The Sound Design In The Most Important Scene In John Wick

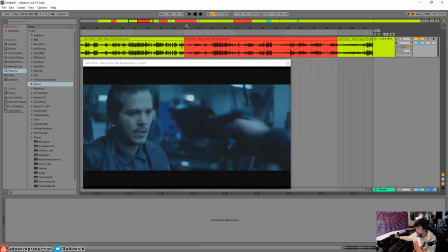250s
And, it's just a kind of a slap. And usually in a movie, there's a thud, like on the low end. And we'll witness more impacts as time goes on. And when the gun is pulled, which is kind of occurring right now, that same synth,
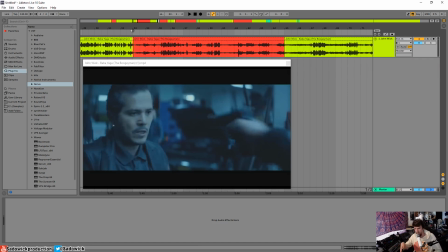271s
drone kind of, I don't know, because it's kind of like a resonating bell sort of thing. That occurs, and that is there to build or to kind of keep the tension.
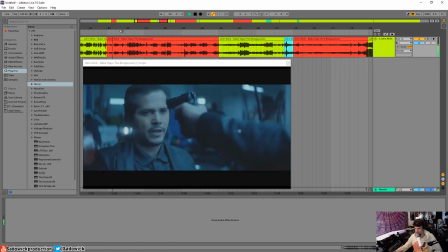282s
And in this red part here, it kind of keeps that.
Oh, look at you. It's great. Look, you're gonna come into my shop and you're gonna pull a gun on me. That's great, man. Come on. Now, you kill me right now, or you get the fuck out of my shop. All right, so this is
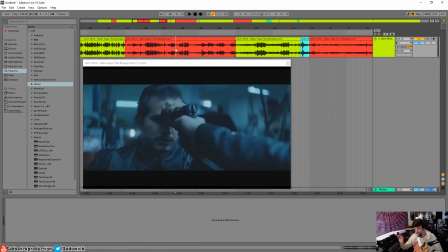300s
the desperation and the fear. So this guy is like, Aurelio has a true gangster. He's like, pull a gun on me, like fucking shoot me, because if that car isn't out of this shop, I'm dead, right?
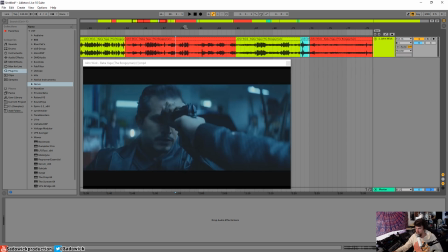318s
So that's his mentality, and it's just one of those things. Like he's willing to do that, and have relatively no fear.
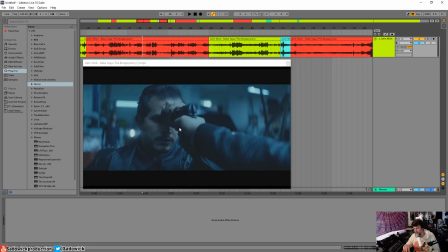333s
He's more afraid of John Wick, and it's setting it up non-verbally, because you can't be like, hey, John Wick is, he knows how to use guns and he killed a bunch of people. It's portrayed non-verbally, and the folly in this is amazing.
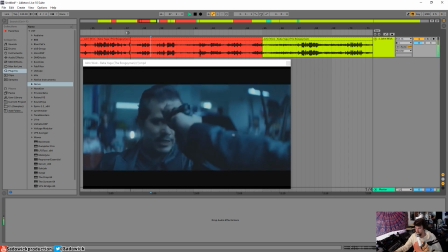350s
How he grabs the gun. Listen to that.
Come on. Now, come on. Come on. Come on. Now, you.
I love that sound. I love little things like this, because that's not, on a set, everything is, like the sound effects are recorded,
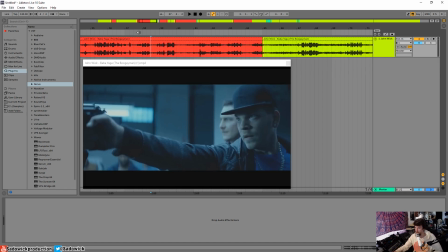368s
post with people that really know what they're doing, and things like that. And we'll get into that more.
Fuck out of my shop.
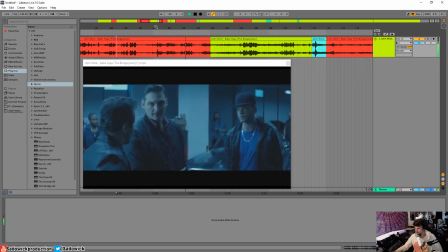377s Vigo is not gonna like this. What do you know what Vigo?
Right, so they're setting up, this mythical figure. This guy's, we're assuming, the person that he works for. He says he's not gonna like this. You know what I mean? It's setting this up. It's like, yeah.
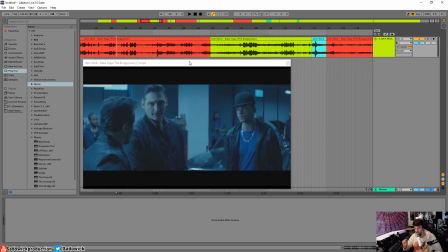397s
I'd rather answer to this guy than John Wick. That's basically what they're setting up.
What do you know what Vigo likes or doesn't like? I'll tell you something he's gonna understand.
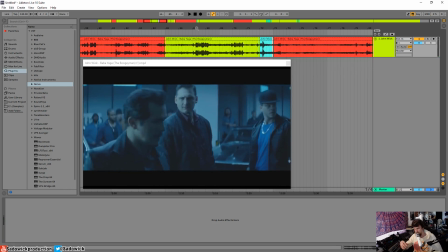409s
Right, and this scene, the tension is released by impact.
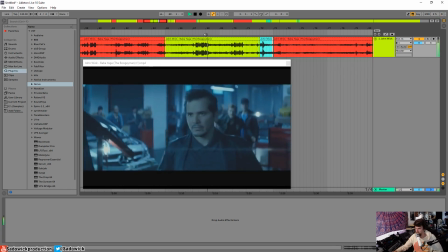415s
So an impact is coming up.
You got a fucking pair on you, old man!
Right, unfazed.
Guess we'll be taking our business someplace else.
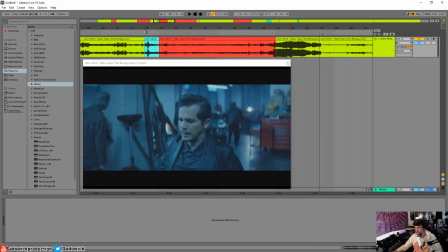427s
Right, so that impact eases the tension.
So what are you gonna do?
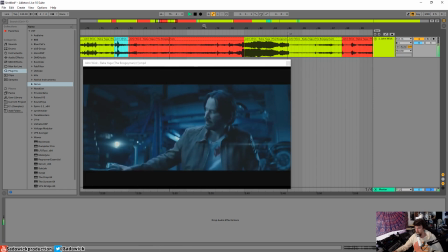437s
Another long pause.
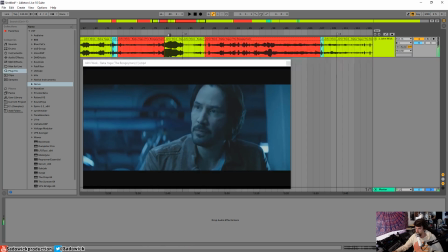445s I need a ride.
And then there's a muscle car coming up. All right, so that was set up quite well. And on to the next part.
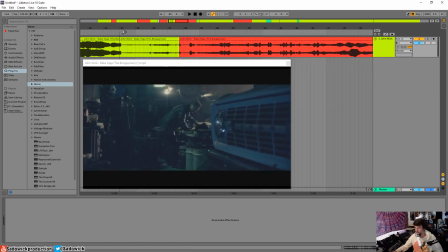465s
Right, so silence. And John Leguizamo's performance in this is amazing. Notice just how freaking nervous he is. When you're nervous, your mouth gets dry. And this is just this is an amazing performance when he answers the phone.
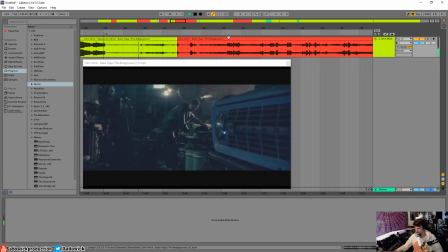Oh, he clears his throat too.
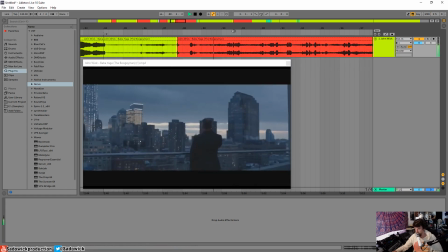491s Aurelio speaking. I heard you struck my son. Yes, sir, I did.
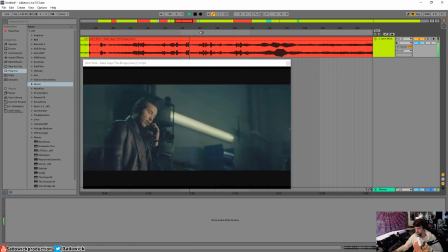499s Yeah, may I ask why? Yeah, well.
That lick of the lips.
May I ask why? Yeah, well. Because he stole John Wick's car, sir, and killed his dog.
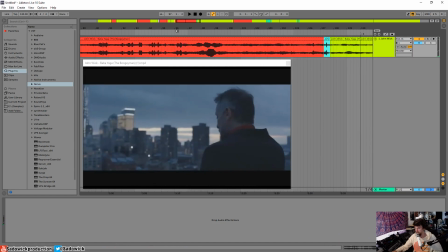513s
Right, so the tension and release, it's like, you got to answer for your thing. And then the silence occurs, and you're left with nothing but the anticipation of how is this guy going to react, and how he reacts,
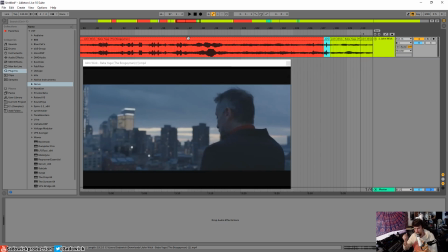533s
and the cut of the sound, and just the ambience that's left shows how absolutely terrifying John Wick is.
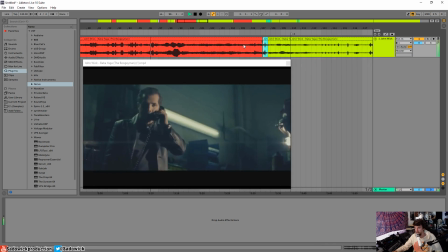549s Killed his dog.
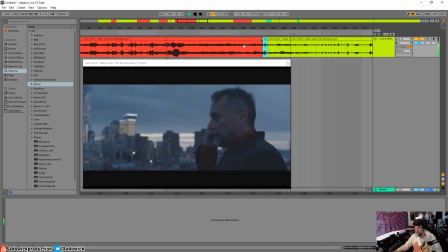Oh.
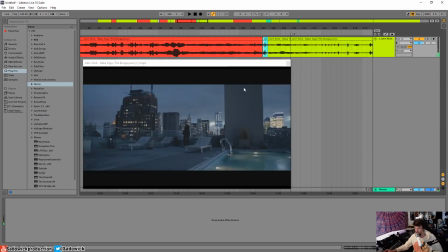563s
Right, this guy, he's menacing. He's in a high rise. You assume he's involved in, criminal activity, and he's very successful at it.
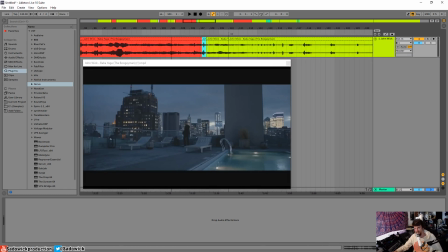575s
And he's probably, killed a few people. And he's kind of scared. And, how the shot is laid out, right?
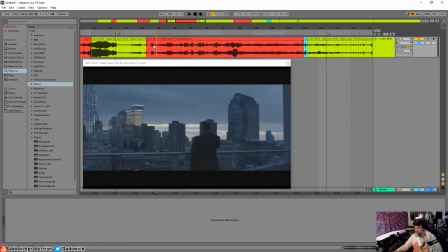588s
They make him seem big in this scene. Is like he's overlooking the city. It's like, I fucking run this city. And after he seems small, right?
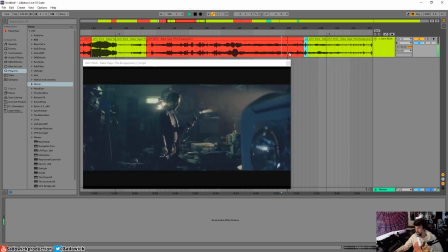603s
He's like, oh man. Right, so tension is building here. Right, tension is released with an impact.
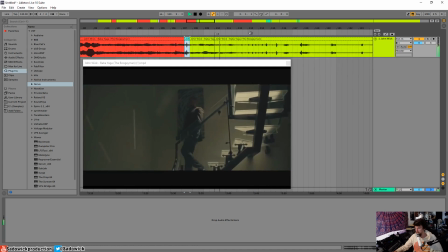620s
And that sigh, amazing performance. All right, so this is another thing that sets John Wick up to be terrifying.
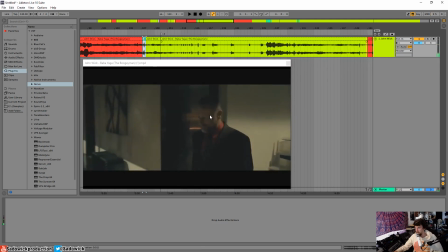634s
All right, so after that call, he comes down,
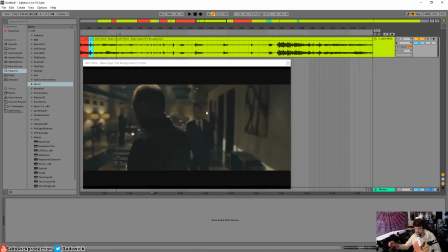639s
and his right-hand man approaches him, and he basically says, this major deal, they've accepted our terms. Basically, he closed a major deal of some sort, and he's a major kingpin.
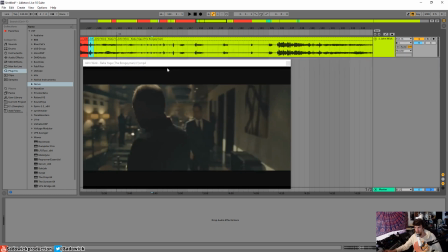655s
He's, works kind of globally, and he can't even concentrate on what's going on because he's just very concerned about what his son did. Or maybe, yeah, you don't even really gather that.
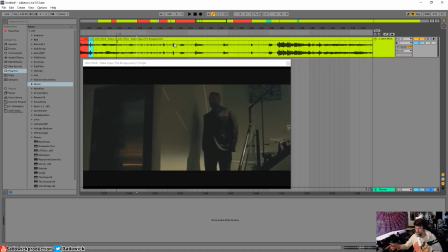671s
No, you know now that the guy is his son because of a phone call. Good use of silence here.
Vigo, Yeah? they've agreed to your terms.
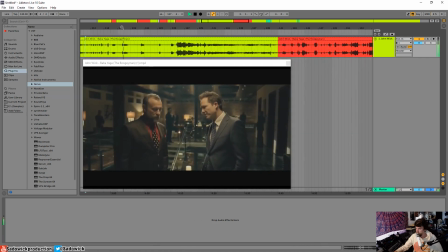689s I mean, it's not like you gave much of a choice anyway, though, right?
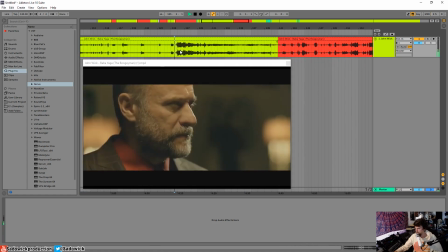696s Congratulations.
Good use of silence here. Right, and son comes in.
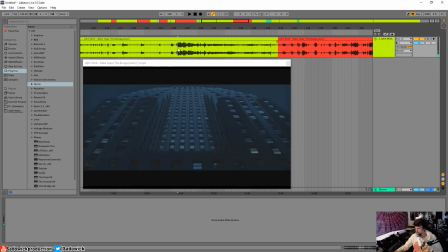704s
Whatever.
The son basically maybe did a job for him, How's your trip, kid?
We won't be hearing from them anytime soon. and that music is there, I guess, as a transition to, I guess, state that some time has passed. Really, really well done.
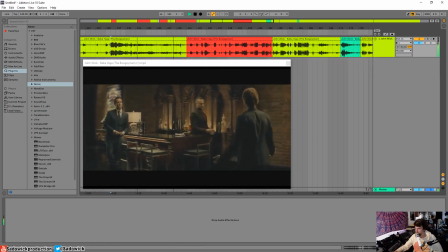All right, so I love that. So he approaches, Aurelio, or Aurelio approaches him, and he stands his ground.
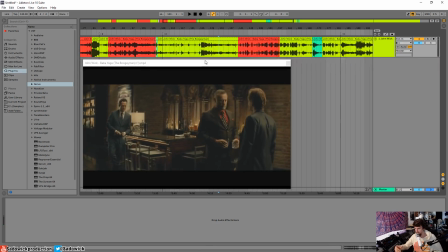739s
He's unfazed because, I'm untouchable, you know what I mean? Like, my dad's a badass.